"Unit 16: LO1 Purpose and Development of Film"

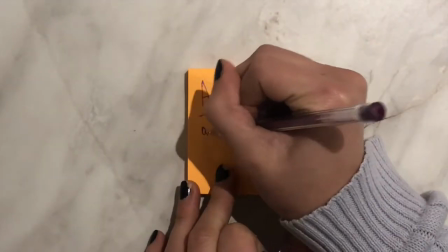Action movies such as James Bond and The Avengers will use quick-paced editing to make the movie more exciting and gripping for the audience.
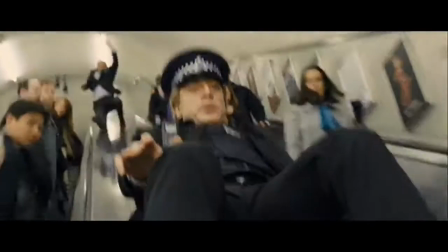Quick-paced music will also add tension to the scene, as it engages more of the audience's senses while they watch the film.
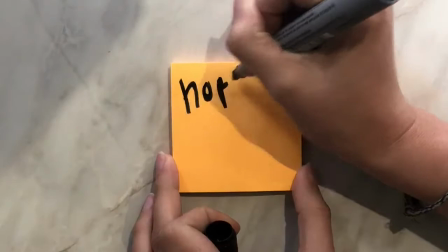Horror films use fast and slow-paced editing.
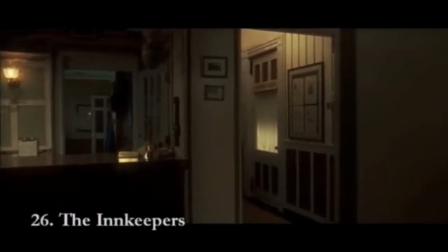The slow-paced editing builds tension up until the fast-paced editing, which will add drama and a sense of urgency.
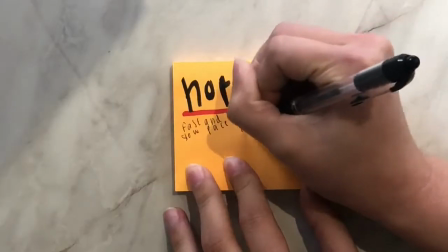This can create a jump scare for the audience. Music plays a big part in horror films.
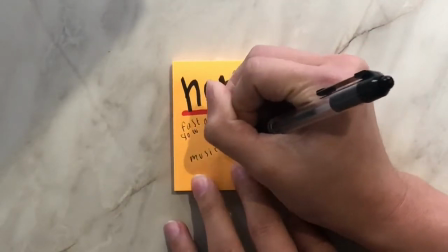Slow-paced music is often used as it helps to build up tension and puts the audience on edge.
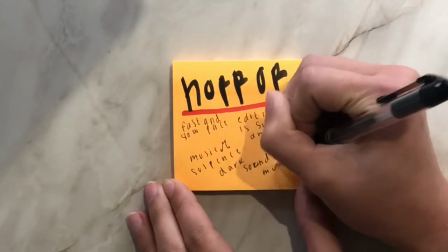Faster-paced music in horror films can shock the audience and add to the effect of a jump scare.
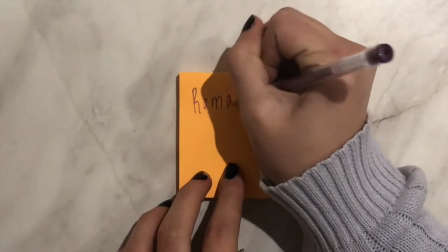In romance movies, a much slower pace of editing is used to set the tone and mood of the film,
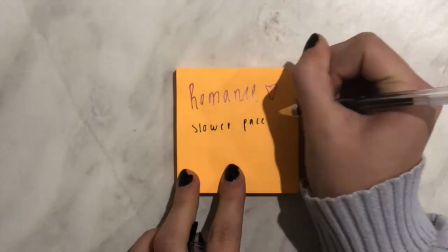so it is more emotionally impactful on the audience, allowing them to empathise with the characters.
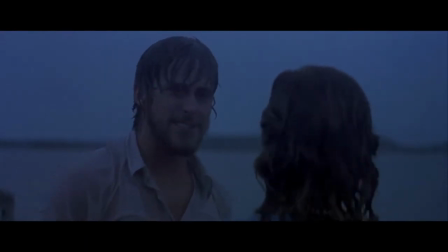The music used will help set the tone, such as a tear-jerking scene will use slower-paced music to emphasize this feeling.
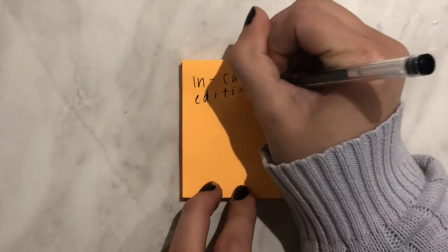In-camera editing is when all the scenes are shot in order, so editing later on will be a much quicker process.
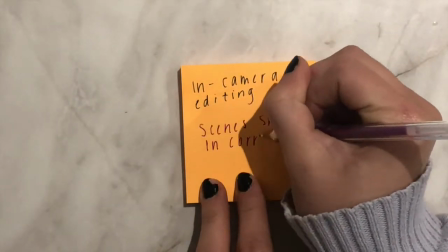Each clip will already be in the correct place, therefore it is just a matter of compiling them all together.
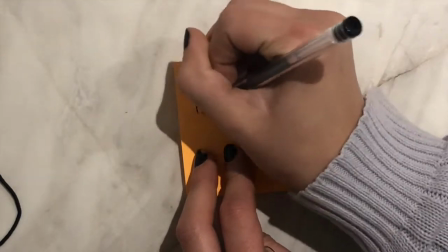Alfred Hitchcock uses in-camera editing in his film Rope, minimizing the amount of editing in the film.
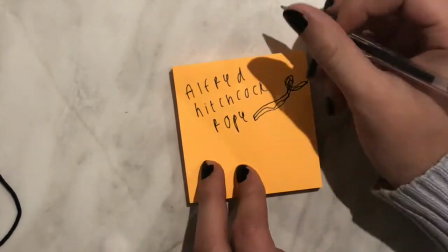There are only 10 noted edits throughout the movie, consisting of only jump cuts and dissolves, giving the effect of the movie being shot in almost one take.
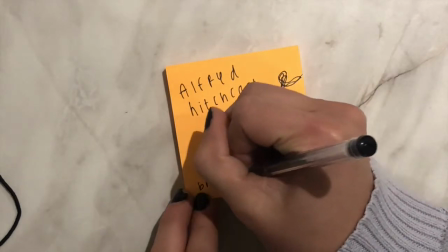Jean-Luc Godard's Breathless is another example of this, as he also uses in-camera editing, limiting the amount of noticeable edits to only a couple of jump cuts.
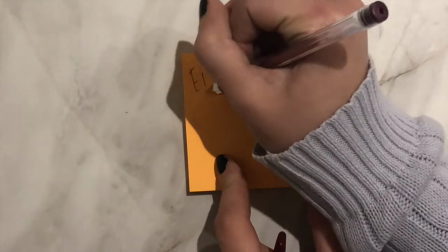Sergei Eisenstein was a Soviet film director who was responsible for pioneering the film montage technique.
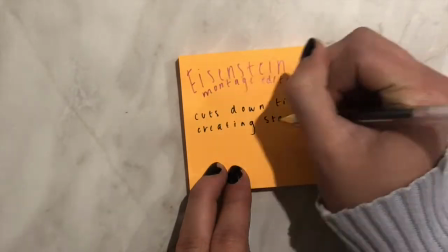A montage is when a number of short shots are edited and condensed together into a short sequence to develop the storyline and show the passing of time.
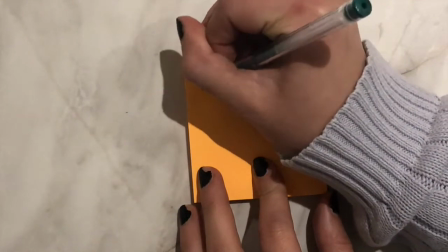This technique is used by many film directors.
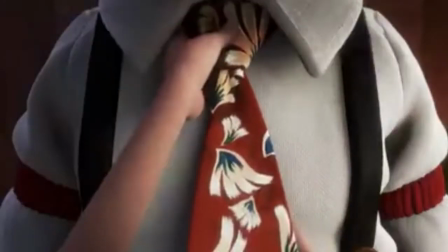In his animated movie Up, Pete Docter tells the story of a married couple's life together in just a short space of time using the montage technique.
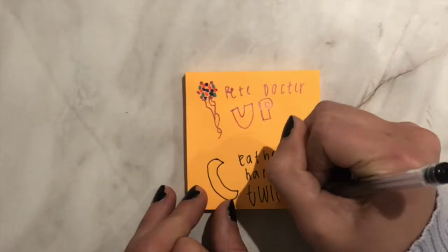Catherine Hardwicke is another example, as she uses the montage technique in her film Twilight.
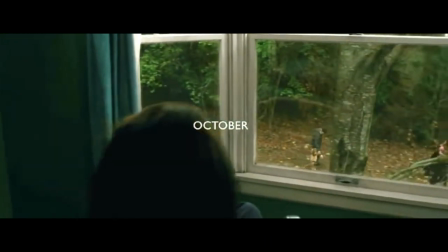She shows the struggle the main character faces over 6 months in just a few minutes by cutting together multiple short clips to make a montage.
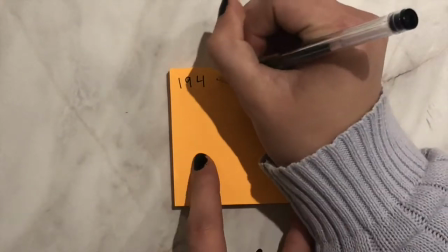Edwin S. Porter and D.W. Griffith pioneered the editing technique cross-cutting.
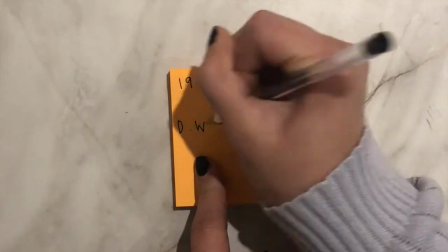This allows the audience to follow along with the storyline much easier as they can watch from different views.
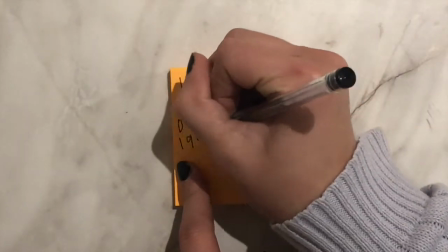Edwin S. Porter's 1903 film, The Life of an American Fireman,
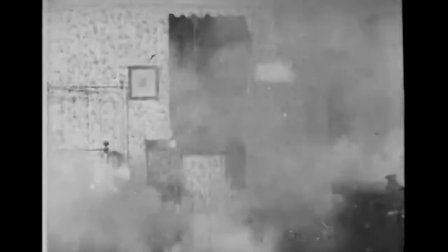allows the audience to follow along the story of a burning house from the action taking place inside to the action outside of the house with the fireman.
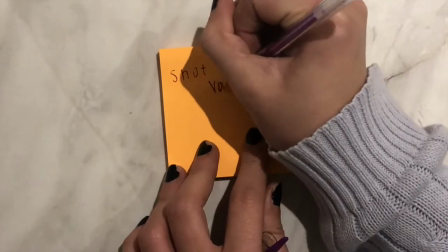This is an example of shot variation, in which there are multiple types of shots in one scene,
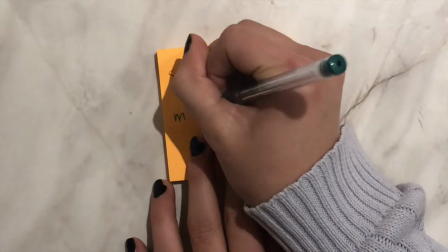such as close-ups, long shots, low-angle shots, and high-angle shots.
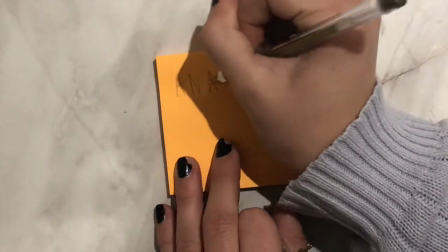Analog editing is an older method of editing film.
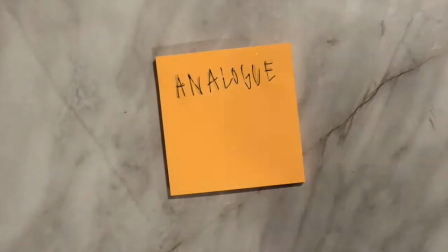This is when the tape is physically cut using a splicer and taped back together in the correct place until the film is complete.
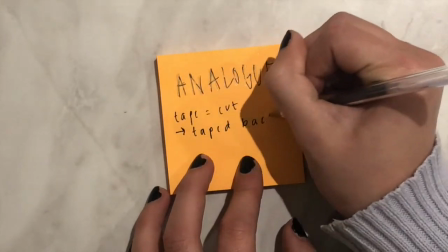This process can be very tasking, as you have to be sure that you're cutting the tape in the correct place.
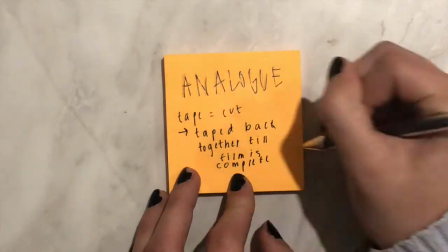If not, it can affect the flow and continuity of the film, making it more difficult for the audience to follow along.
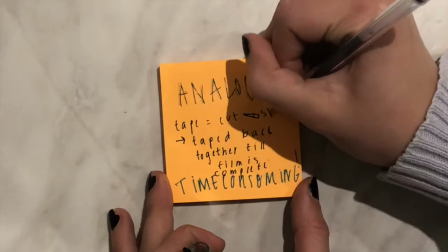As a result of this method takes up a lot of time compared to more modern methods used today.
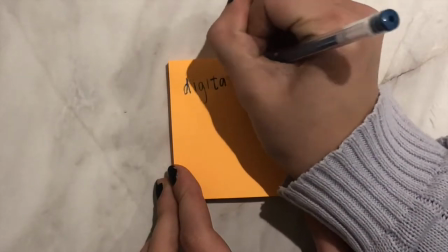Digital editing is a more modern form of editing, as technology is used in order to cut together multiple shots.
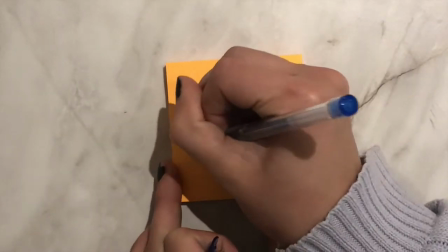This can be a much quicker and easier process compared to analog editing.
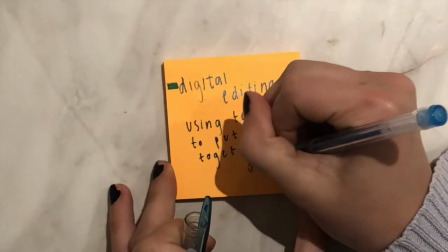The editor is able to go back on what they have changed, and the original clips won't have been affected.
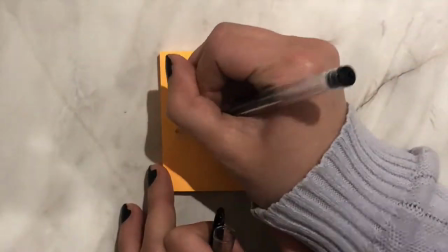Some examples of digital editing are Premiere Pro and iMovie. This software is easy to understand and use and can also be easily accessible.
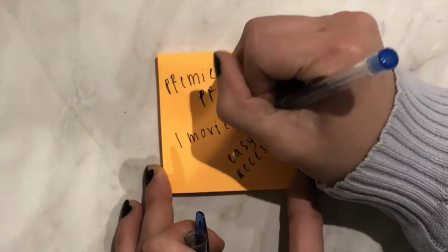The results of using editing software can be highly rewarding.